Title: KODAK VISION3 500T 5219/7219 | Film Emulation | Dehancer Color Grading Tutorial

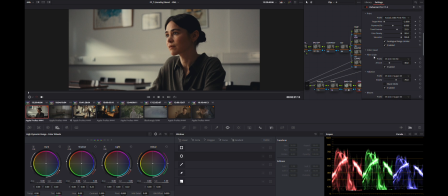I did not use the color heads and enabled the film grain and the halation and also a tiny bit of gate weave. Yeah, that's basically the whole look I made.
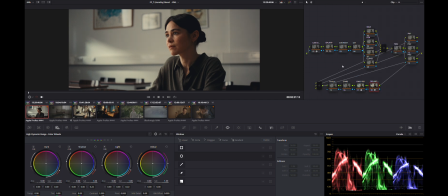Yeah, not that spectacular in terms of settings, but it works really nice I think with the Arri footage.
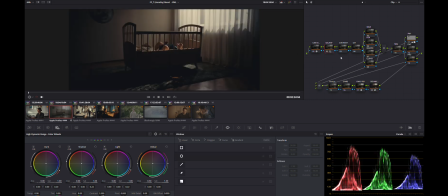Let's go over to the next clip. In this clip I used the exact same node tree, but I did some additional adjustments like the power window over here to lift up the moon sign in the corner.
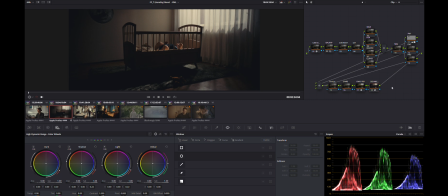Other than that, yeah, just the same Dehancer settings I used on all the shots.
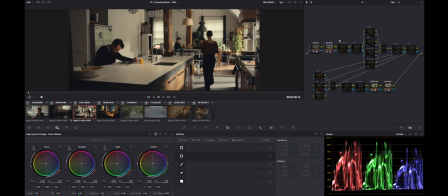Yeah, on this shot I did a bit more work. I lifted the exposure a bit and lowered the saturation a tiny bit. And then I lifted the shadows a bit more and the darks in the HDR wheels.
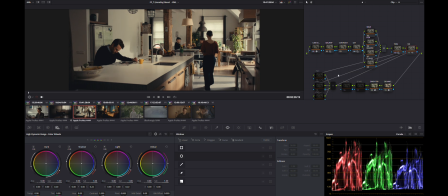Used a bit of noise reduction. And then in the power windows I lifted the left side exposure and shadows to make the shot more balanced. Yeah, that's pretty much it.
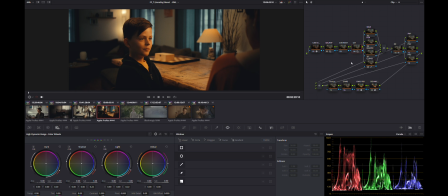Yeah, these shots turned out a bit difficult to color grade, so let's go over all the nodes.
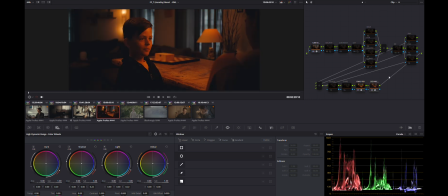First, the color space transform and Dehancer. As you can see, it's way too red. I think I messed up the white balance, so let's fix that. And also the exposure, I all did that in the HDR wheels. Lowered the saturation a bit
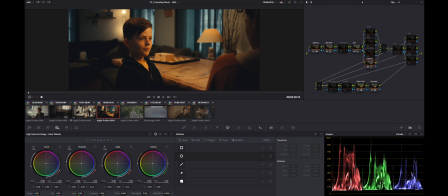and fixed up the blue hue coming from the windows using some curve adjustments. The hue saturation curve and the hue luminance curve.
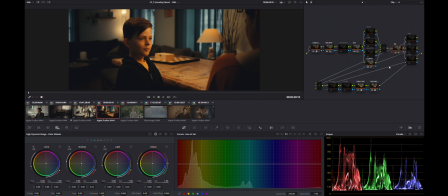Used a bit of noise reduction, none of the power windows, and yeah, that's the final look.
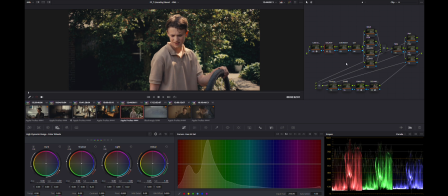Just another example of a pretty basic shot. I just raised the exposure a bit and yeah, that's it. The same Dehancer look I got.
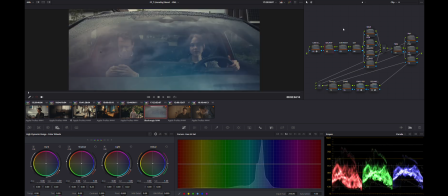On this shoot we also used the Blackmagic Pocket 4K camera. Yeah, because of the way I set up the node tree, I only have to change the input color space and the rest speaks for itself. The HDR wheels, the rest of the nodes all work the same.
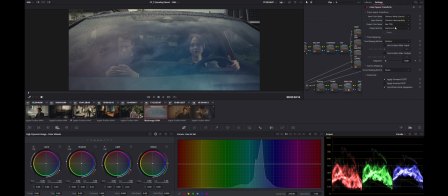And from there we still go from the wide gamut intermediate to Rec 709 2.4 into the Dehancer node.
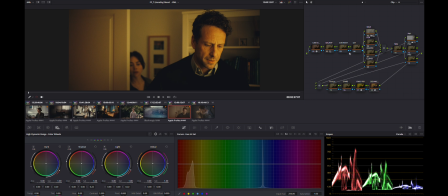These shots are also a bit more difficult to color grade, so let's see.
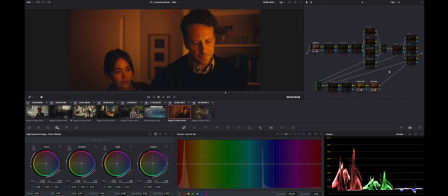Turn on the color space transforms and Dehancer. Yeah, look how red these turned out, so let's fix that. Bit of balancing and exposure. Still a bit more white balance tweaks.
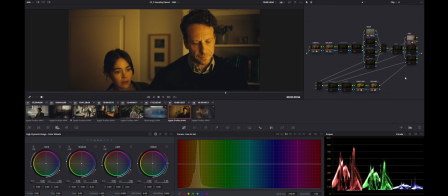And then a power window on the right to make the shot more evenly lit. Because the light is coming from the right, but it's more bright on his face than her face.
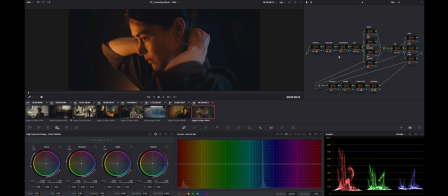And then the last shot. This is from the end of the movie. All we did here to light it is a pretty normal household lamp on the left and some daylight on the right.
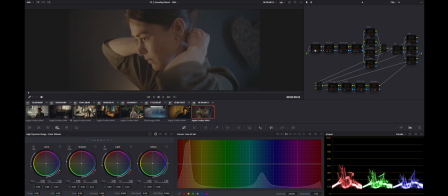Let's go over all the nodes. Let's enable the color space transforms.
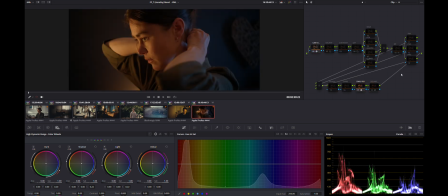And then Dehancer.